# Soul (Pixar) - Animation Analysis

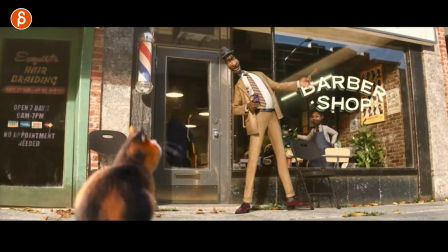35:48 Look at the swivel of the feet. that little slight hop there and
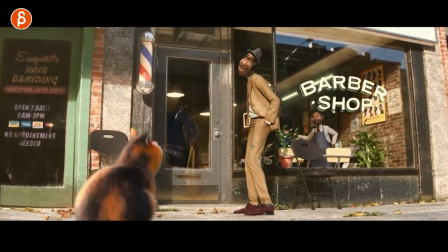35:53 that little hey i stole this little accent there see
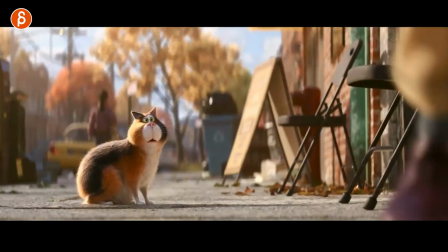35:59 that little shake and then the walk out but again with a slight lean
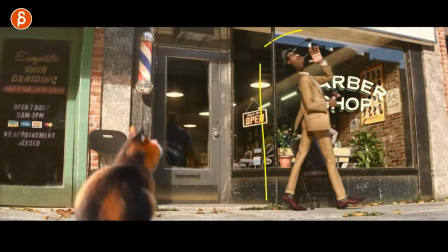36:04 back because that's kind of the attitude for this character at this time it's just so well done
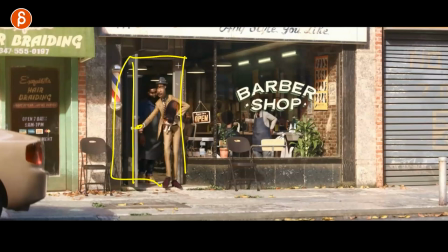36:10 so so many things to talk about this besides again using just a simple prop with the door opening just in terms of mechanics and complications also this
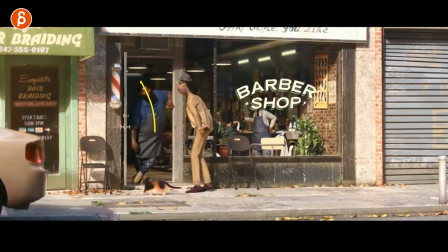36:18 door frame then adds an opportunity for this character to lean like this this is an immediate asymmetry in the posing which is great also talk about
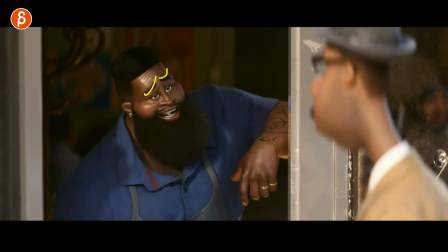36:27 appreciation look at that face look at the shapes beautiful hand pose here slight detail look at that ever so slight movement in the fingers and the hands look at that lighting holy moly but just that like imagine this is your lip sync shot say okay what should i do well but imagine you
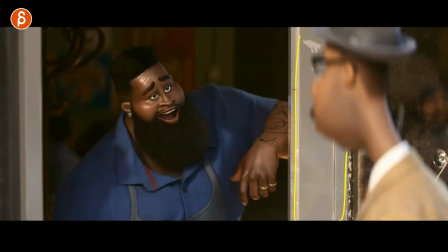36:45 have there's doorframe doorframe, characters in front of it you can put that side over the shoulder they have to field, this is how the character is talking but they lean onto something so again, immediate forced asymmetry, so that pose is already going to be more interesting than a default pose then you can do all kinds of stuff,
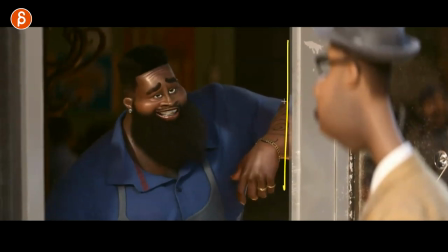37:03 then you can play with subtext or maybe because this character is in this environment you know,
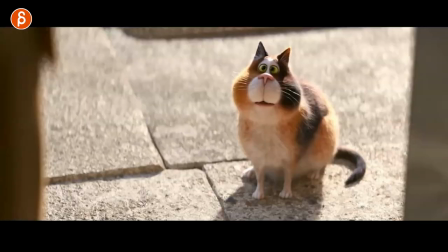37:06 this character is outside you can kind of play around with themes or whatever you want to do but it's just A, just the composition is great I love all of this.
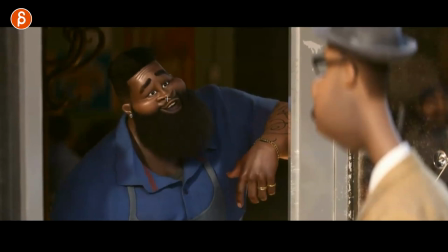37:15 Look at that little tongue animation. This is where I just get super excited of the choices. Look at the squishiness of the cheek going up. Just the squishiness in general. You can see a nice shape pushing that cheek up. It's just such fleshiness in this character. To me, super appealing mouth poses. Still have a slight curvature here.
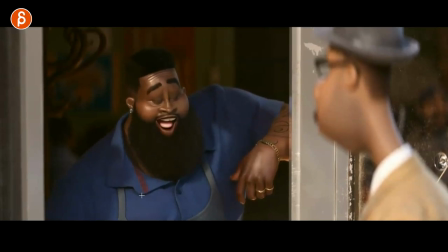37:34 Love that. Look at the textures here and the geometry for that. Look at that face. It's just so good.
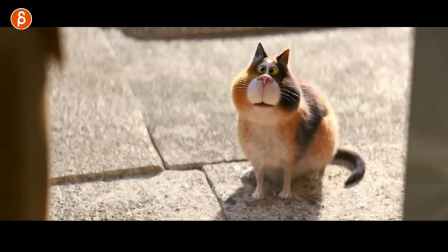37:41 Character designs, the acting. So, so good. And then what I said before, again, we can continue here with even this here, right?
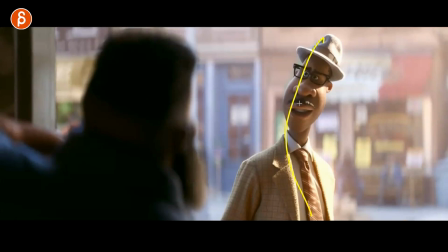37:48 That slight lean over there.
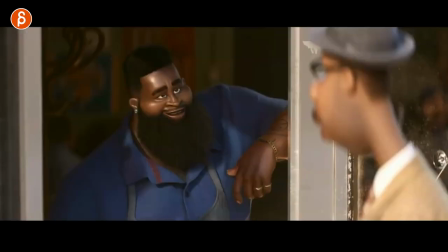37:51 Like if you have, as a student, a shot like this, and this is your lip sync between two characters, that's your one framing, and that's your other framing.
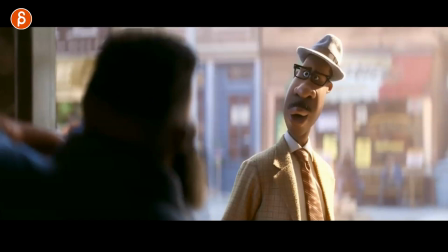38:00 Nice like that. I mean, obviously, you know, your lighting is going to be different, and your texture is going to be different. But that, to me, is just interesting.
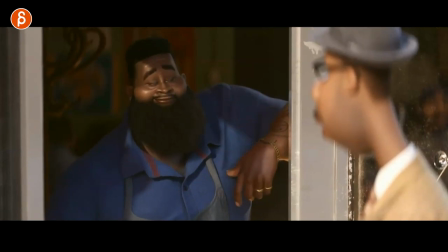38:06 And you can play up with this, where one character is more relaxed like this with a hanging hand, and maybe the other character is not like this, but super straight.
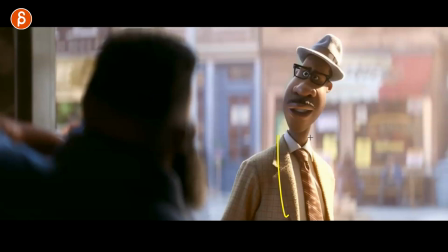38:13 And then you just play with also the shapes, right? Skinnier, tall, straight.
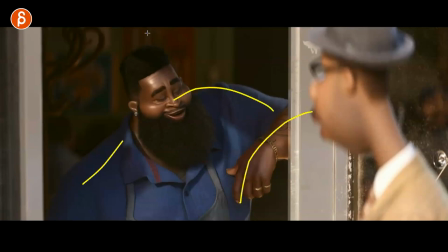38:18 Maybe your character is really, really tense. And the other character is wider, more relaxed. And that's already really nice in terms of visual contrast.
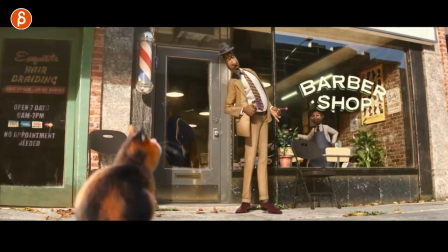38:26 But just as a whole, this whole thing, so, so good.
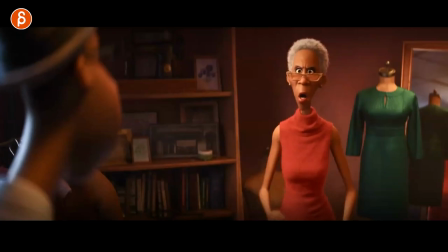38:31 And speaking of so, so good, I'm going to end it with this. And it's not completely the end of the shot because it's kind of long already. I'm already in a really, really long clip. And I thought, well, let me just end with something that's really, really, really good.
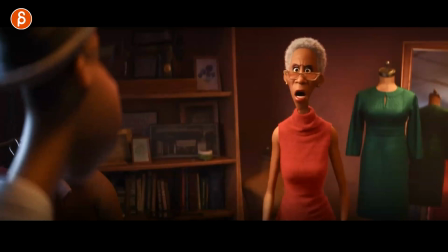38:43 And then, I mean, obviously there's a lot more that's really good. But I have to stop at one point. So this is a great moment between him and the mother.
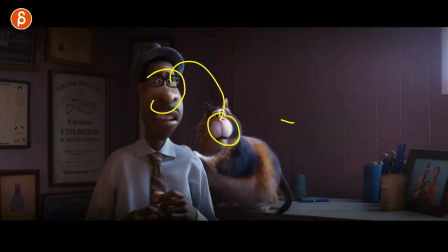38:52 Or, you know, at this point, him and the mother and her. Anyway, spoilers. But just a lot of really, really great moments.
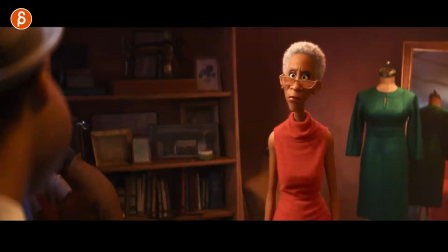38:57 I love, again, subtleties. Look at her face. So love this. Again, that to me, I love moments like these. Just tiny little changes in the shoulder. You can see how they drop a bit. But I love the lead with the eyebrows. and then just that slight head rotation.
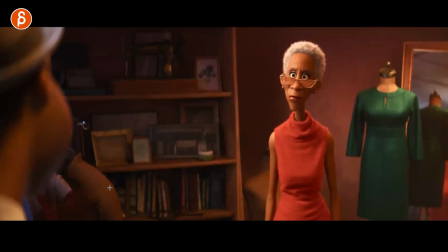39:15 Just that to me, again, I get so much satisfaction watching this just as the most complex, the guy with the sign waving stuff around. I love them equally. So great.
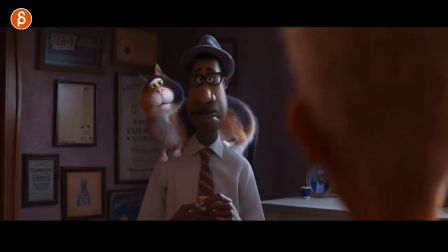39:26 And then it pulls a little bit of a Hunt for October where we switch between the voices from the cat to now it's talking,
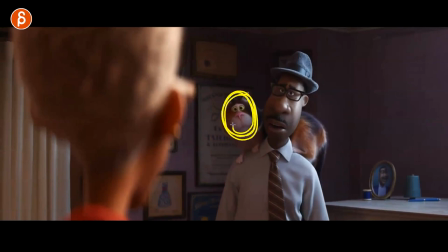39:34 where technically this cat will be always talking, wait, and then the guy talks.
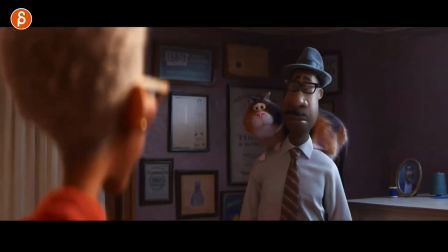39:39 But anyway, you don't want to think about that too much. And there are a lot of things that I love about this.
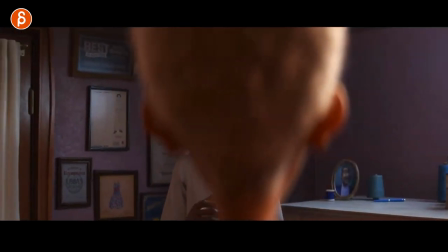39:43 There are two moments just from timing and acting-wise that I really, really love. And then also where I'm just a big fan of characters in general just acting.
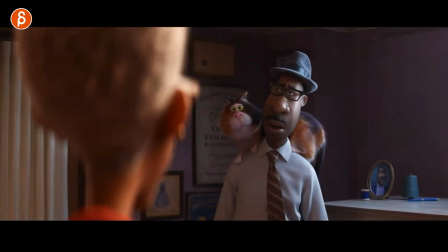39:52 And the framing is like this. But look at his arms. Ready?
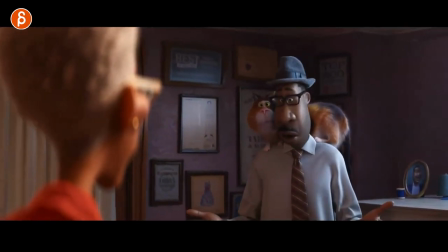39:57 There is still stuff going on. And it's off screen. And at one point, you can just see a little bit of the hand coming in.
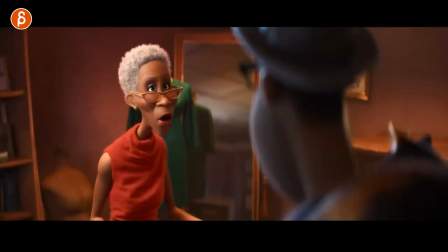40:05 I think it's a bit later on. Let me scrub forward. It's right there.
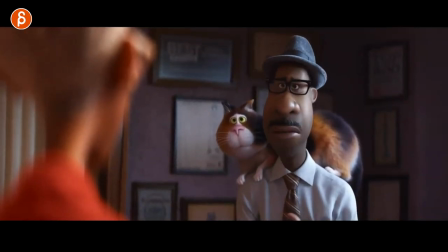40:10 Look at that. I'm just go back. Just this. You know the animator still poses at all the fingers. But this to me just feels really nice. Again, it's just, I love, don't get me wrong. I love animation. I love cartooniness and crazy style and everything. And nice silhouettes and everything.
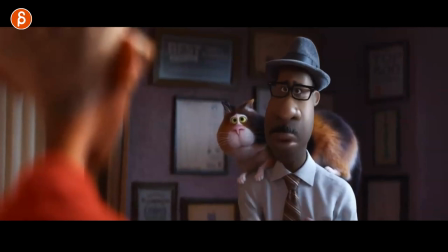40:25 I love all that. At the same time, I also love more naturalistic stuff. Where even though it can be pushed and stylized and cartoony. This is the acting and it happens to be framed like this. Where we just happen to catch a glimpse of this. But you feel it. You can see that arm moving. You know what's going on down there.
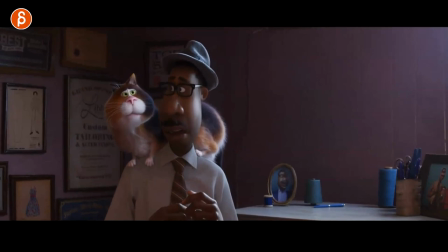40:42 It's just so nicely done. But let me just go back. That's what I want to end with this. This whole sequence, there's just so much awesomeness.
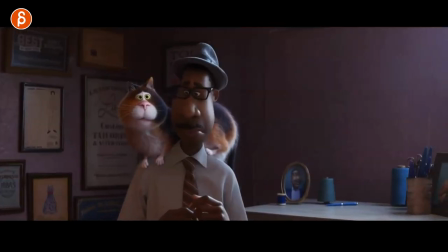40:49 Even this, that slight complexity of all this here, right? The listening, up, straightening.
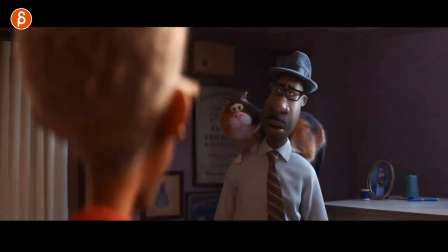40:56 It's great. But love that. Love that little... The weight of this, the shoulders, the arms dropping here.
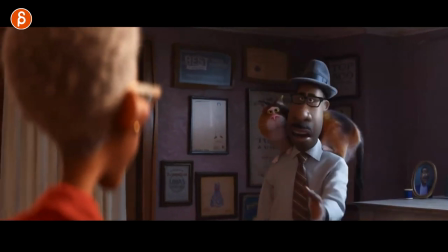41:04 And you can see the constant change in posture throughout. it's also great when you have something that's kind of closed off that you can hide off
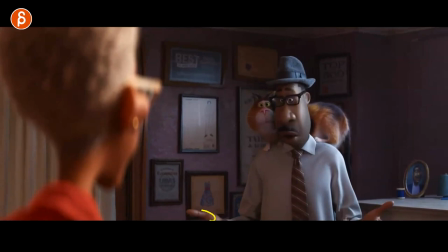41:12 technically a kind of twinning i mean this movie is full of twinning with 22 and him they twin all the time it doesn't really matter as a
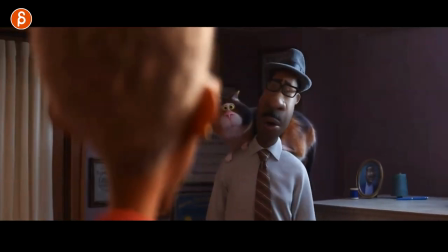41:20 teacher you know you always have to tell your students avoid twinning and think about asymmetry but if you look at movies there's twinning there all the time
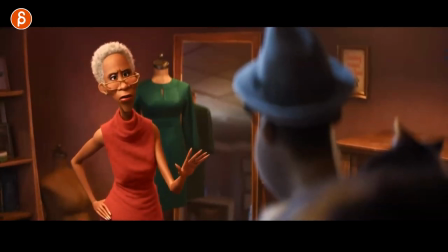41:28 and it's really not massive a big deal but anyway let me go back to this here it's the contrast between two but here's that move ready
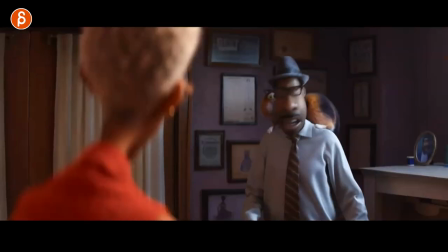41:38 i don't know why i love this maybe it's a bit more naturalistic
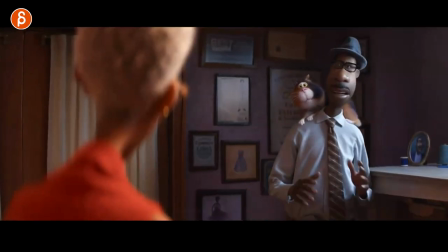41:42 and it's maybe based more on reference but the look over and how he leads with the head and then brings those arms up again this this is like even the subtle asymmetry that i love there right then you got that
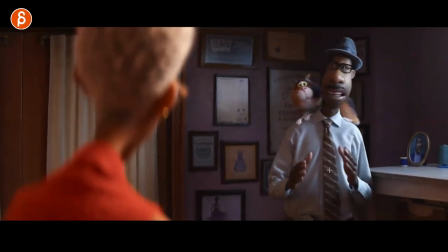41:57 beautiful hand poses and how he gets back into this and it's not i look at this the rhythm of those arms up and down and then into this step.
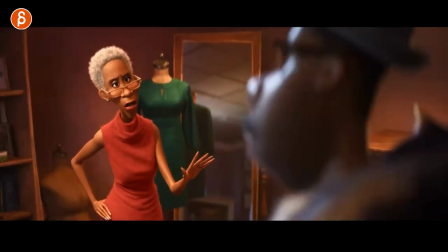42:06 Let's watch this in real time again. Head lead over and then that.
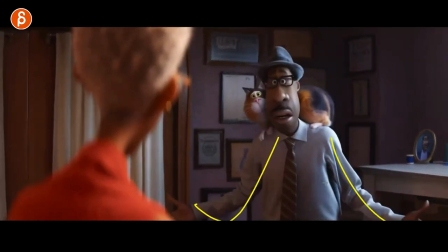42:12 It's just so good. Again, we're going back into a bit more twinning there and then into this.
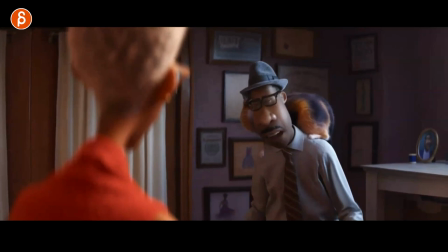42:20 Love all this. Again, it's a long shot.
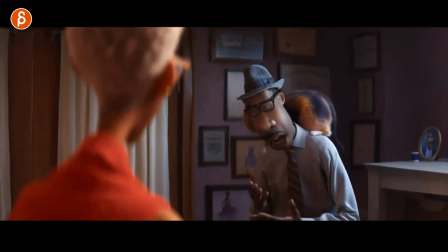42:22 There's a lot of work there, but you can see the rhythm in the body, how there's some holds down, sharper moments, holds, more relaxation.
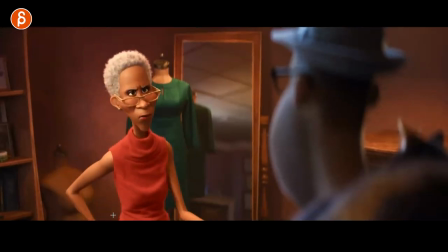42:31 Look at her walk too. you can see the hips also
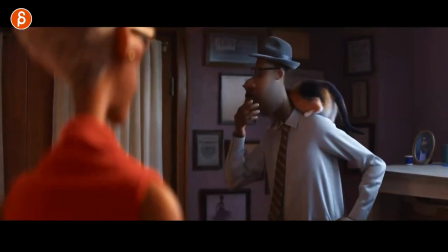42:37 great character design face eyebrows oh there's so much good stuff this is the second one right to me it's like that moment
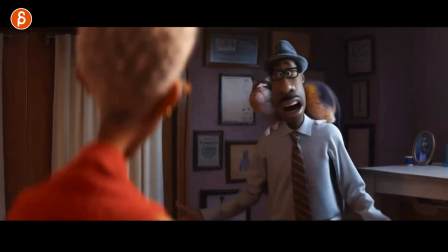42:45 love it love the timing it just feels really good second one is this
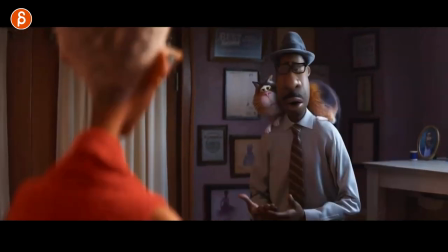42:51 one that move over and that quick release ready ready ready and
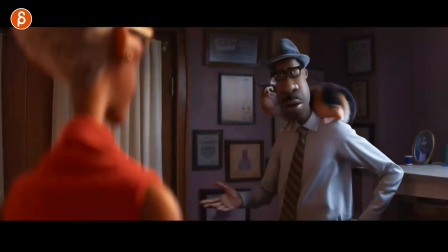43:00 And arm up. I can watch this all the time. It's just great.
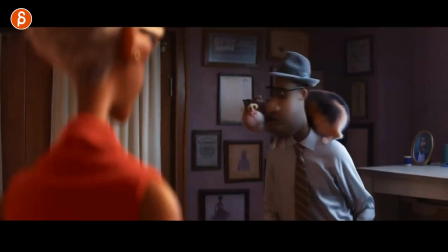43:06 I love the timing. And just the acting choice of going up there. And almost there.
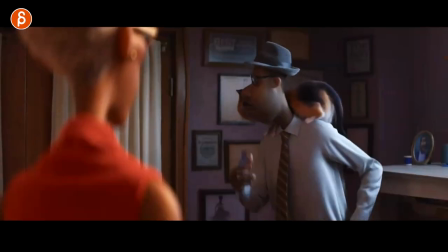43:11 And then moving back. So great.
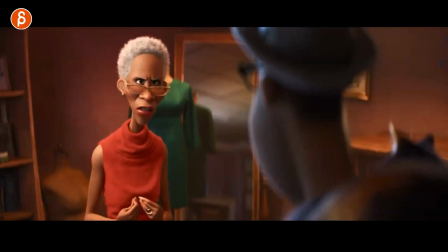43:18 Yeah, I don't know. I can go through this and just silently love everything.
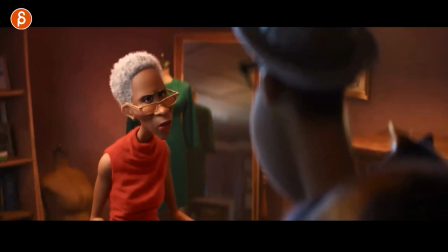43:23 But you can go through this. This is for you. And just take this, right? Just in terms of the shapes, the lips, the squishiness, the corner arcs, leads with eyebrows.
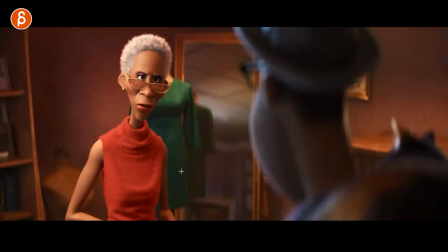43:37 I mean, as a student, I would just take her. Every shot with her, just do what I do, capture the whole thing, and just go frame by frame.
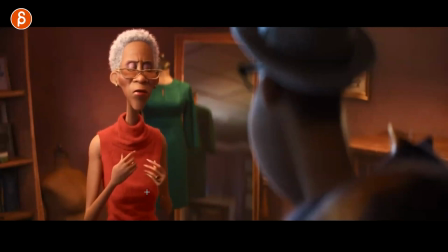43:45 Look at the grouping of the fingers. But this is tough because they're skinny fingers. Potentially a bit of a gap there. To make these not super spindly, there's still a lot of... Look at that. Look at this pose.
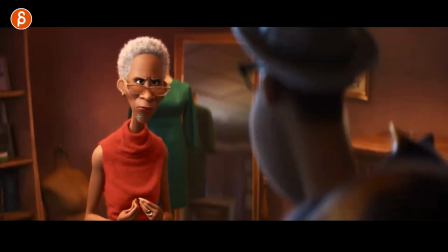43:58 Love all this. Ah, squishiness of this. Look at that, how the mouth goes up. It's like compression here.